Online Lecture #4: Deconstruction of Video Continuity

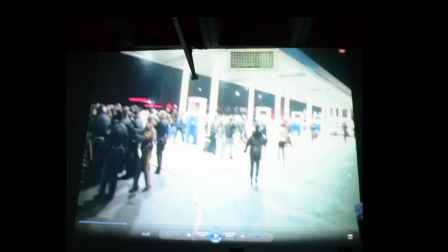Our vision is okay, but our audio capacity, I should say, our oral capacity, our ability to hear sounds, is probably at least 100 times greater than our ability to see images.
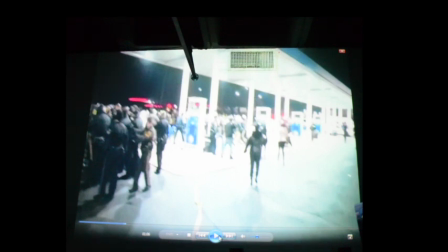Of course. And as you know, from a standpoint of getting older and having our sensory, our senses, start failing as we get older, your sight is probably going to go before your hearing.
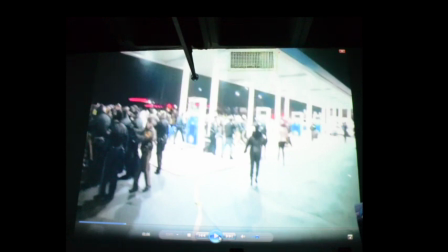So indeed you could be a young person and need to wear glasses, even though, and that doesn't happen too often. Of course, there are people that have problems and lose their hearing, unfortunately, but not probably as much as people's vision will deteriorate.
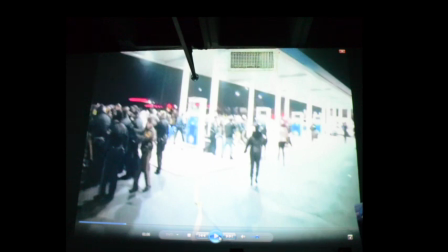So again, audio is very important. The story is really told through audio, and it certainly makes a difference. When you have a video image and have the accompanying audio.
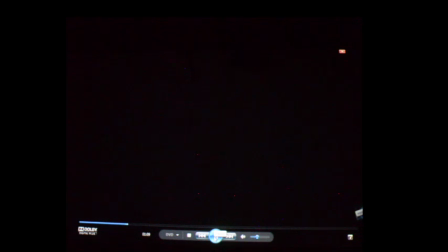So this next shot again is that medium shot again with audio.
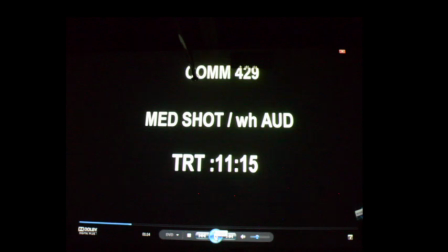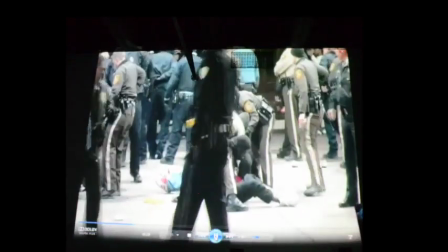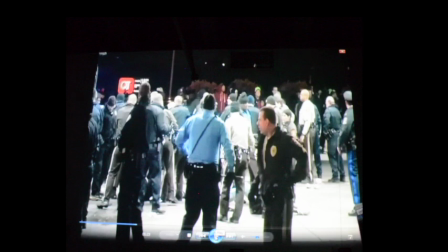And just by the fact, I'm gonna pause it briefly. Just by the fact that again it's a medium shot. We've got greater detail in terms we can actually see faces. We could see a better sense of what's going on.
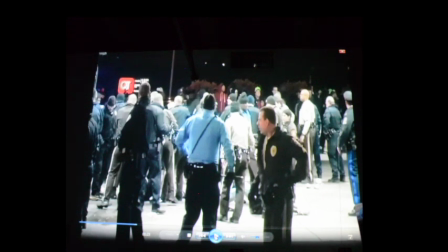And then when you add the audio to that, again, it's just automatic that there's a greater level of emotional, indeed even intellectual investment from the standpoint of the viewer. You subconsciously start making opinions about what you're seeing and what you're seeing,
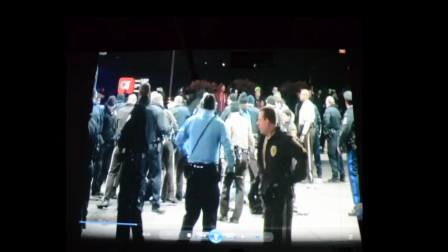and perhaps more importantly, and this is something that we'll be talking a lot about in this class, again, that sense of that, or that concept or the idea of the juxtaposition. And what I said that the most basic juxtaposition is image to sound.
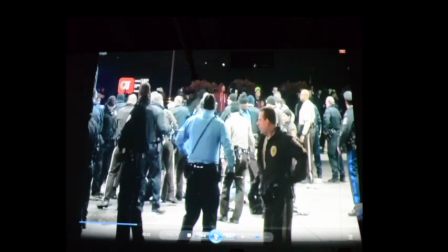And again, is that idea of not just being able to see it or not just being able to hear it, but having those two mediums, the audio and the video, kind of collide, if you will, kind of come together. And it's that combination, if you will.
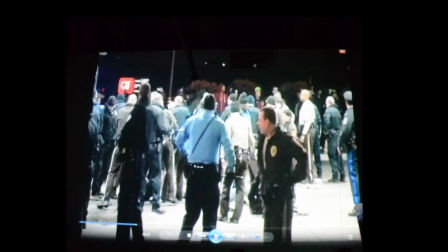It's almost as if those are two parents, and when they come together and conceive, what is that conception? A new idea. And where is that new idea? In the mind of the viewer.
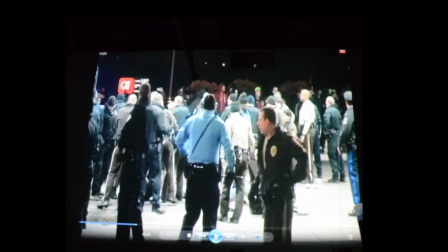And that's why the juxtaposition of image to sound is so important, because it's really at the core of what we do. It's at the core of how we experience media. Is that these two separate entities, the audio and the video,
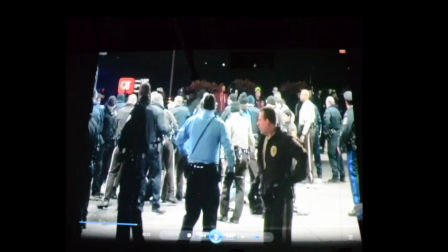coming together as an experience through our senses, and us creating, having an emotional, indeed, and perhaps an intellectual response as a result of the collision of those two entities.
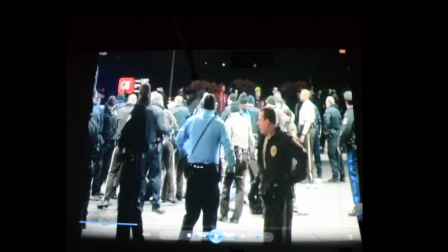And sometimes those two entities can be, the sound can be very different than what you're seeing, and vice versa. And so it just creates a greater level of, you might say, emotional or intellectual tension by how different those two different elements can be.
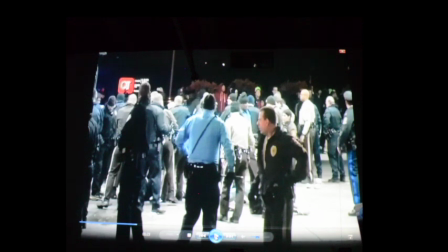So now I'm going to take it down. So this is our medium shot. I'll let the close-up come in. So this is the close-up again.
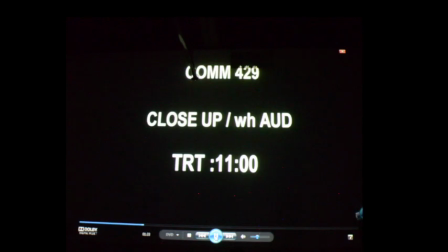This is a close-up where I've actually slowed the video down.
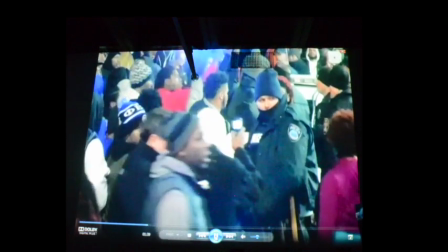And again, you can see just by the introduction of that audio, again, it gives you a different emotional feel. And certainly by the fact that I have manipulated the internal frame by the fact that I slowed that video down. And that's a good example of how you can electronically manipulate a frame after the fact, is by the fact that you can slow video down.